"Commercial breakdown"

What is up, everybody? My name is Owen Doyle, and in today's video I'm going to be breaking down my last video, which is a commercial for a sweatshirt that I launched called the Hourglass Collective. If you haven't seen that video, I'll put a slide card here, or it's linked in description. You can watch it after this, and I'll play a little short clip right now.
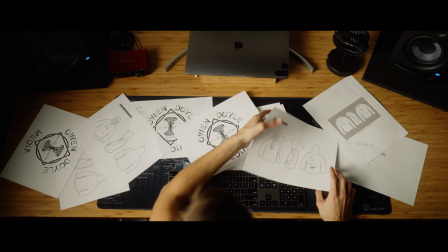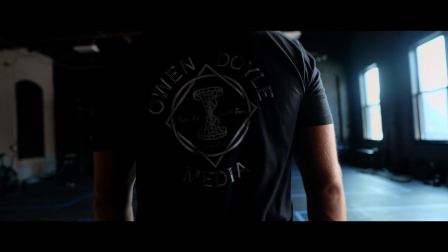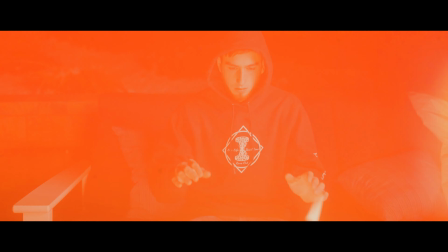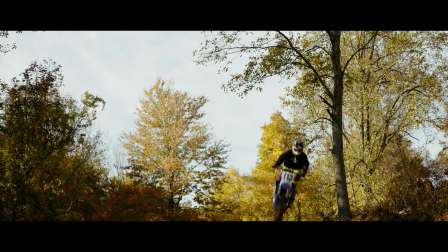Alright, so what I'm going to be breaking down is the idea of the commercial, the editing process, color grading, and sound design. So let's get right into it. Alright, so for shooting this commercial, there's 4 parts.
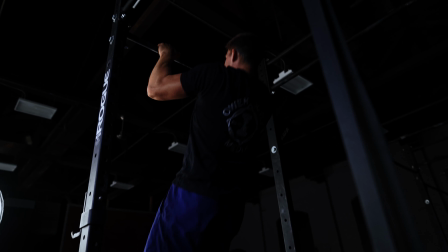1 is the motocross scene, 2, the gym scene, 3 is the motorcycle roller shots,
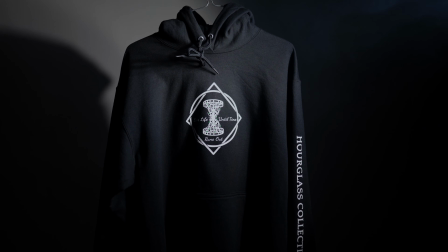and the 4th one is with the white canvas set up in the background, and then just a sweatshirt in the shot.
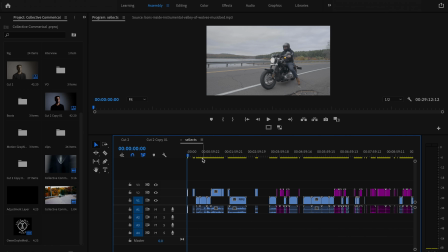Alright, so to start off, I take all my footage, I put it in a selects timeline, and then lay it all out for each day,
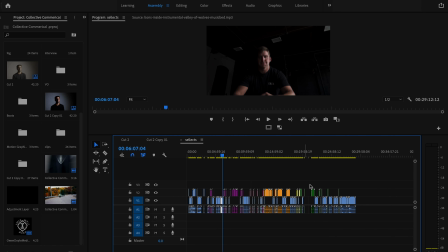cut some stuff up here and there, and then I color coordinate all these clips that are on this V2 timeline. These are the clips that I'll drag into my cut 2 timeline. These are my favorite clips that I'm definitely going to use. Well, at least I think I'm definitely going to use.
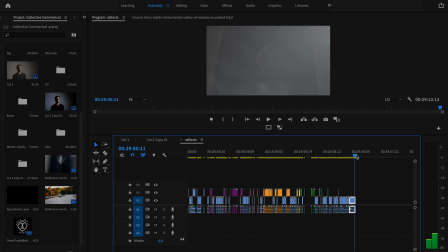So started out with 29 minutes of footage. Wow, quite a bit.
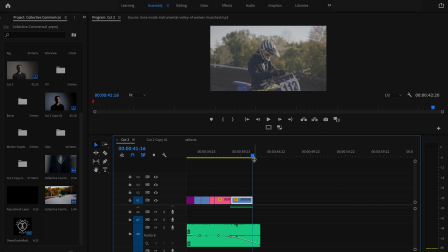And then cut that all down to 41 seconds.
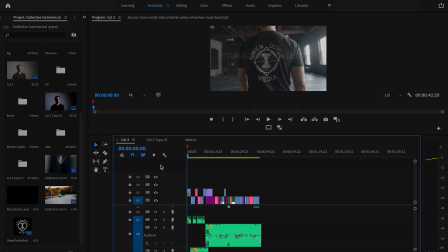Now, this is my timeline here. As you can see, there's not even close to as many clips
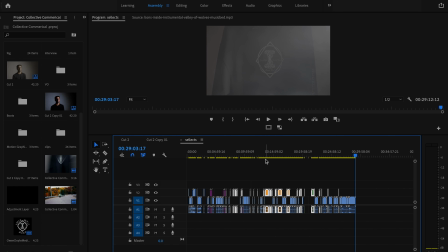as there are in this top selects line because I cut out quite a bit.
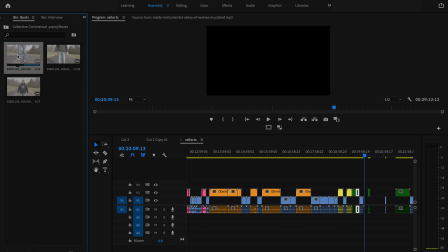This scene here wasn't even in my selects. Cut this scene out.
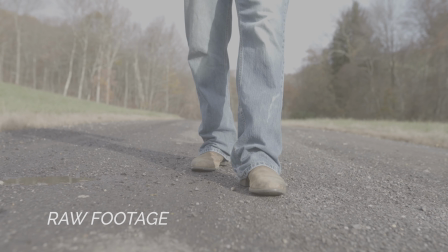Boots walking.
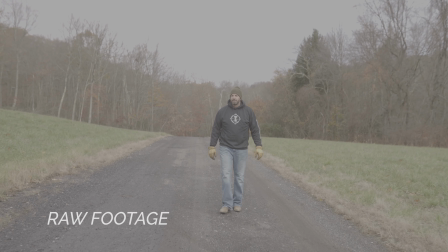This was originally filmed 2 days before the commercial came out, because I needed a filler shot because I was having a problem.
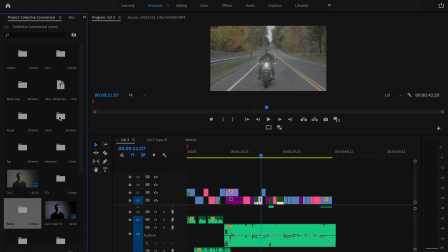I was using let's see, I was using this song right here.
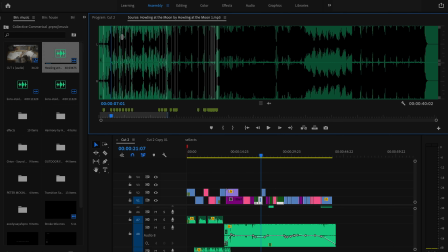Play a quick clip of it.
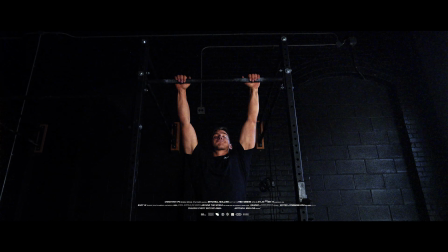I came from the mud, there's dirt on my hands.
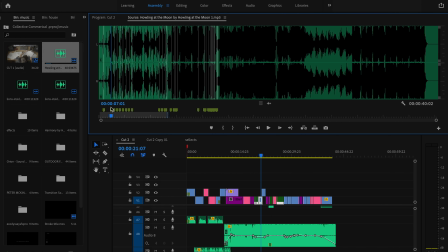Now I had all these markers for where the beat dropped, and I felt like it didn't work because I couldn't find a good flow to this song. So then I hopped on, this song is from Artlist, hopped on to Music Bed, found this song, Lions Inside, play a quick clip of it.
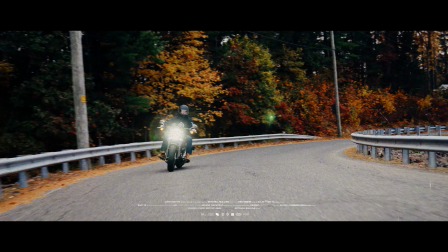If you leave me to my own device, I never have to compromise. The city is like a jungle, gotta make it by.
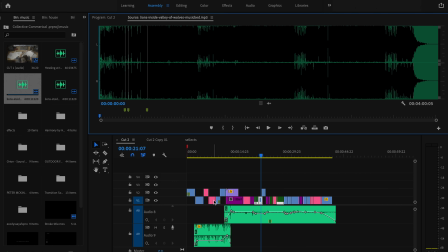Now the reason I went with Lions Inside is because I can make faster cuts.
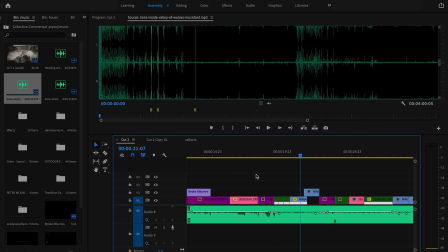So if I zoom in on this timeline here, if you look at these cuts,
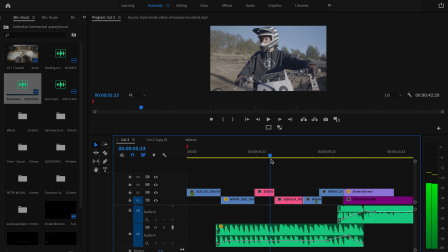they're pretty similar in length because they're all cut on the beats here.
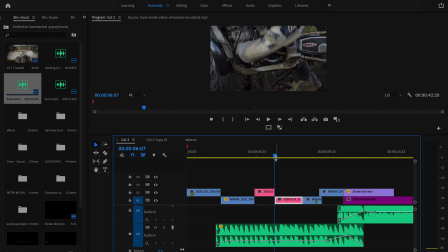Well, they're cut, I like to cut 1 frame before the beat drops. That way it's a little smoother and not as harsh as a cut.
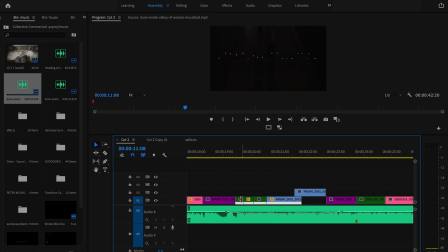So when I zoom in here, a majority of these clips are all the same length because the beat is consistent throughout this song. So it made for easy cuts. And then where it changes, I mean, the shots get a little bit longer, or if it's like a hero shot where I really want to hold on to it,
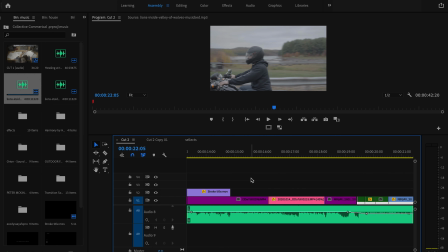the clip will be a little bit longer than the rest of them.
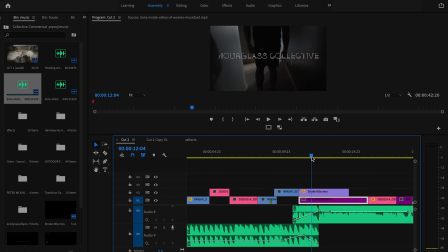So this shot I held a little bit longer than the rest of Marsh walking into the gym.
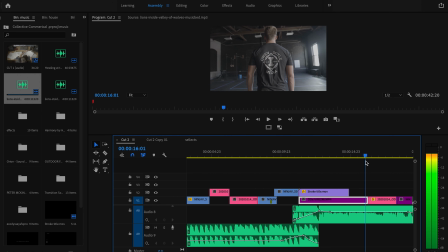And then right here there's like a little piano hit. It's not like a bass hit, it's just a piano hit.
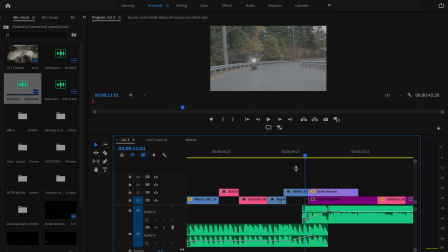So the vocals carry out, and I'm not even gonna try to sing them like he does because no, I don't even want to go there, but listen to this.
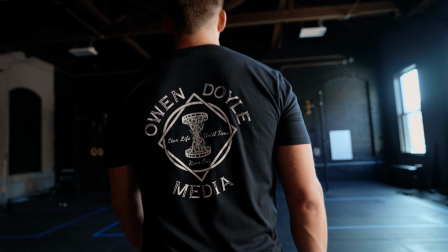In a game where the strong survive. Only the strong.